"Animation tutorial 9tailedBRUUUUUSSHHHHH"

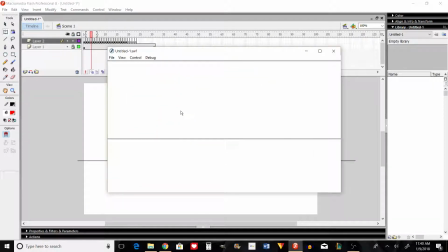So as you can see, it looks like it's bouncing,
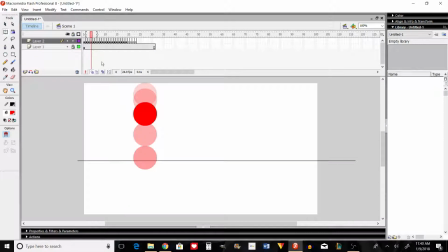this is a good thing right here. A good way of doing it. Now, for example, let's say I did this.
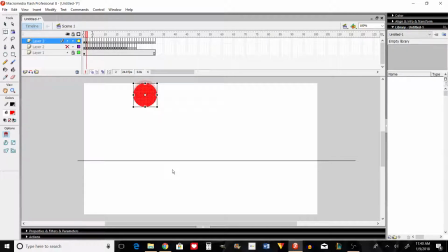A bad way would be doing it like this. Have it uniformly go down at the same speed. Have it hit the floor. Have it bounce up without any easing in or easing out.
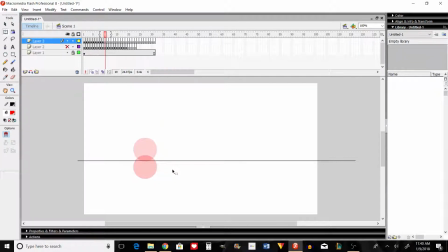And then back down at the same speed. That's what, oh shoot, it's showing both of them, but
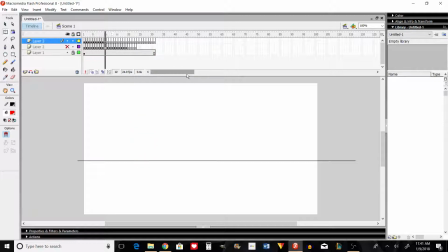see how it doesn't look natural. It looks too fast and it's not easing in or easing out to anything. That's why you want to keep it so that you're easing in right here, like the ball is falling slowly.
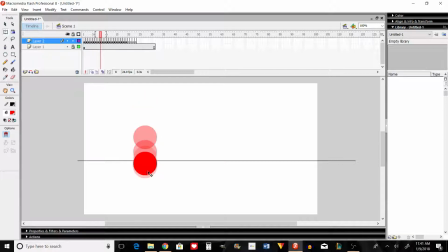It's going faster and faster until it hits the ground, recoils. It's fast. This time it's going already in a fast motion, so you're easing out because it's slowly going down.
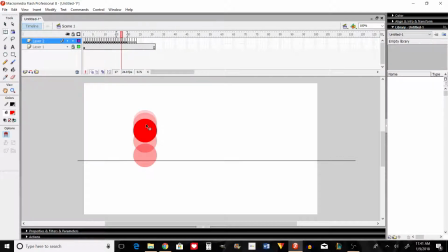As it goes up, it's easing out, then it's easing back into another action and falling back down and getting faster. That's kind of like easing, and you can use this principle for any type of movement. So let's say you want to have him move his arm and grab a cup.
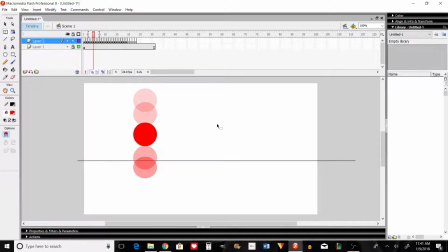The arm will be moving slowly first. It will move up slowly, faster and faster until it reaches the cup, and then it'll slow down a little bit at the end. Grab the cup and whatever, just if it's going to put it to his mouth, it slowly goes to his mouth first,
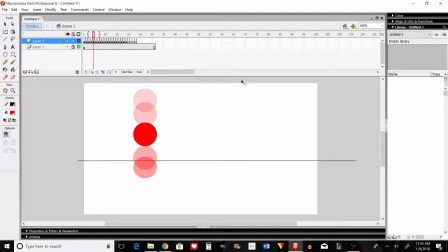gradually increases speed, then slows down as it gets to his mouth, and then he drinks it. So you can use that for any principle, walking, running, punching, and it all depends on kind of how many frames per second your animation is and how fast you want the motion to be.
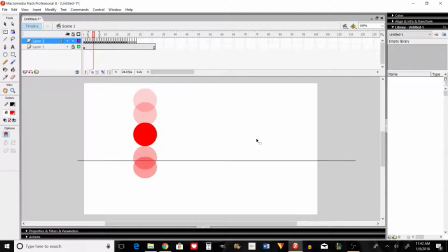For example, a punch, you want to ease in that same amount as a person walking, because a punch is way faster. You want to ease in fast. It'll be like 2 frames ease, and then it'll be an instant movement of the fist forward
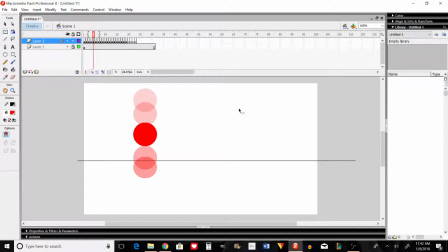instead of slowly going. Otherwise it won't look like a punch. It'll look like he's putting out his arm somewhere. Anyways, I hope that helps a little bit. I'm not that good at explaining. It's like my first time explaining this kind of stuff, so okay.
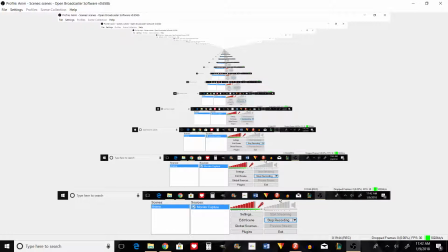Oh yeah, I'm sorry about the music in the background. I had to listen to some tunes to, hype it up.